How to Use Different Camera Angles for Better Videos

Hey guys, in this video we're going to be discussing 10 different camera angles that you can use to enhance your films. Depending on how long you've been a filmmaker, you may or may not recognize some of these angles we're about to talk about. The goal for this video is to show you guys when to use some of these camera angles. When is it appropriate to use, like an extreme close-up or a cowboy shot, or what's the proper way of doing coverage of a scene for a film that, you're shooting. Every film that you watch is basically made up of sequences, and then sequences are made up of scenes, and then scenes are made up of shots that are basically made up of camera angles. So camera angles are really important to your film. So why are camera angles important? Camera angles are important because by shooting multiple angles, you can help tell a story or an idea to the audience that is watching your film. The angles that you choose to shoot basically drive the story. Different camera angles convey different emotions. In filmmaking, we have various types of camera angles that can help push the narrative goal for your film, going from the basic shots to the more advanced techniques that you can use. So let's quickly browse over the camera angles we're going to cover in this video. We have the long or wide angle shot, we have medium shot, tight or medium close-up, extreme close-up, cowboy, Dutch, low angle, high angle, OTS, and bird's eye. So starting with the first camera angle, wide or long shot. What is a wide shot?
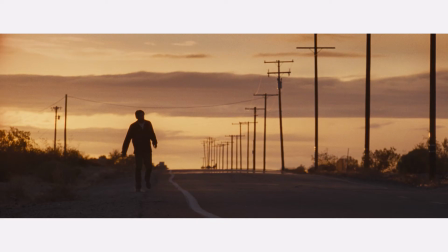A long or wide shot is typically captured on a wide angle lens, such as a 14mm, 18mm, even 24mm focal length.
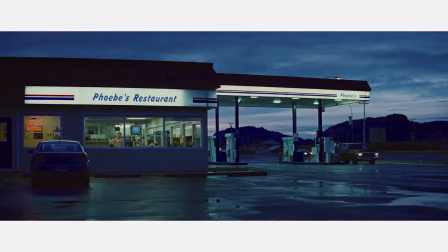It's most often used to establish new locations so that the audience can have an understanding of where the scene is about to take place.
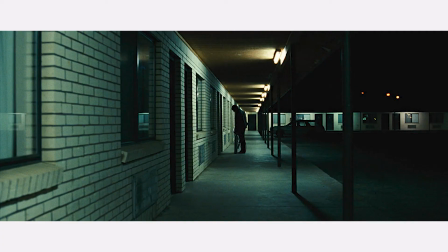It also establishes the character in your scene within that world.
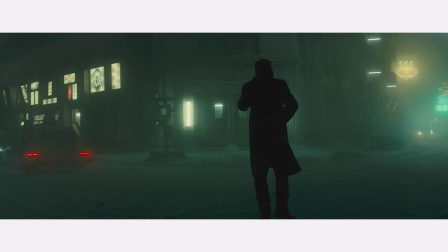Wide shots can also be used to portray an idea of loneliness or display the subject's insignificance. In a wide shot, you show the subject's full body, so in order for something to qualify as a long shot or a wide shot, you need the full body length. If you use a lot of long shots or wide shots in your film, this can give your audience a feeling that the subject in the film is distant and isolated from them. All right, next up is the medium shot. Medium shot is basically anything from waist up.
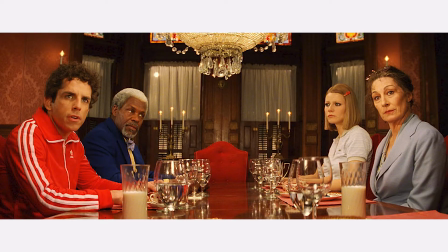This shot helps you better see your subject or for the viewer to feel more familiar with the subject.
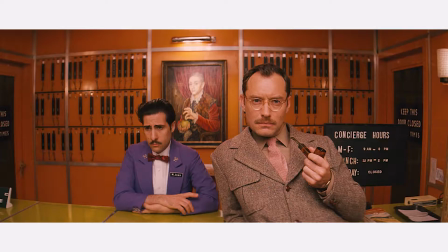A medium shot is typically what we see when standing close to another person, so it's used whenever there's back and forth dialogue.
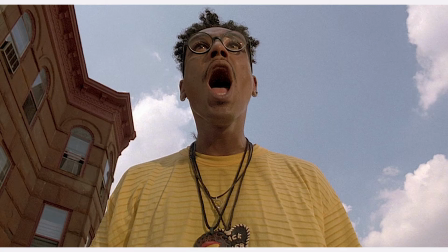This way the viewer can also pay attention to the body language of the subject as well. Right after the medium shot, we have the cowboy shot.
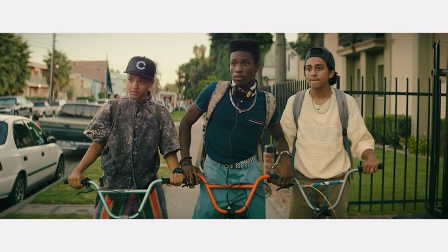The cowboy shot is right between a long and a medium shot. It's basically from the middle of your thighs up.
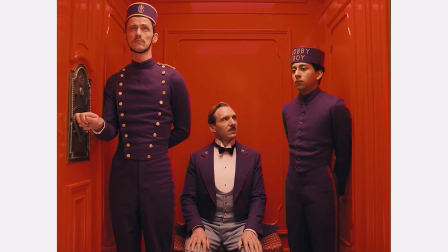Traditionally, we've seen this camera angle being used in a lot of the Western movies back in the day,
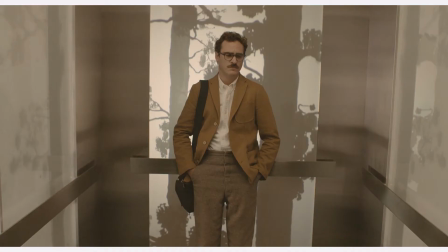but today we also see this type of camera angle being used to show more details about someone's outfit, or maybe even wanting to reveal a little bit more of the surrounding area in the shot. So that was a cowboy shot. Next up, we have the tight or close-up shot. A close-up shot basically shows, from shoulders to the head of your subject. A close-up shot, can reflect the emotion that the subject in your film is feeling at the moment,
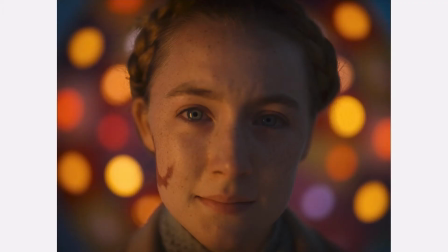or tell the viewer that the dialogue happening between two people is really important at the time.
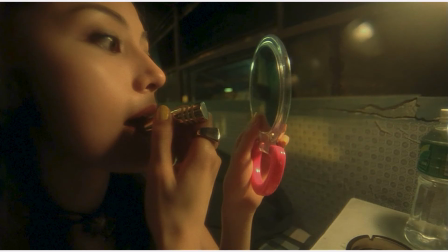It's tightly framed, and it takes up most of the character's head in order to reveal all the details going on in the shot.
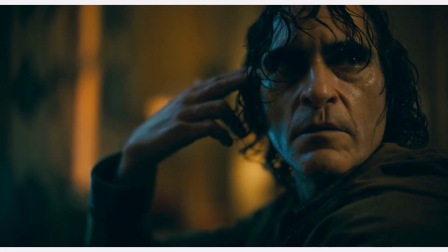In order to get a tight shot, you should be using anywhere between a 75mm focal length, going up to a 100mm lens. After the close-up shot, we have the extreme close-up, aka the ECU.
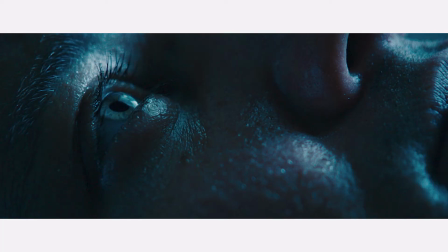An ECU shot is used to even draw more attention to an area of your image.
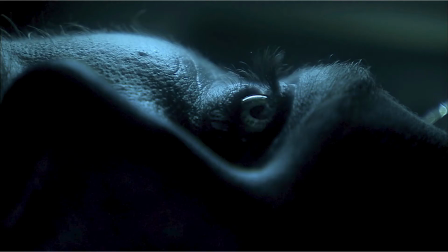This angle draws even more importance to what the viewer should be looking at in the story.
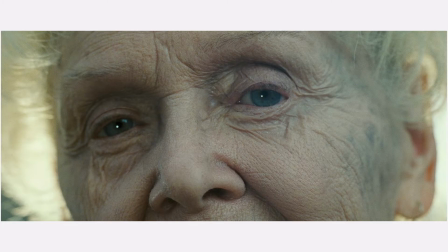So just keep in mind, if you need to do an ECU camera angle, you have a pretty tight focal length to make that happen. Okay, so the next camera angle we're going to talk about doesn't have to do with the specific type of focal length that you use, but just mainly has to do with where the camera is placed in proportion to where your subject is standing in the frame.
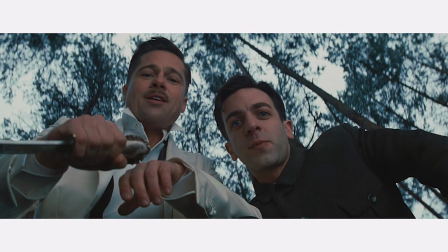So next we have the low camera angle. A low camera angle is used to portray that the subject in your frame is a person of power.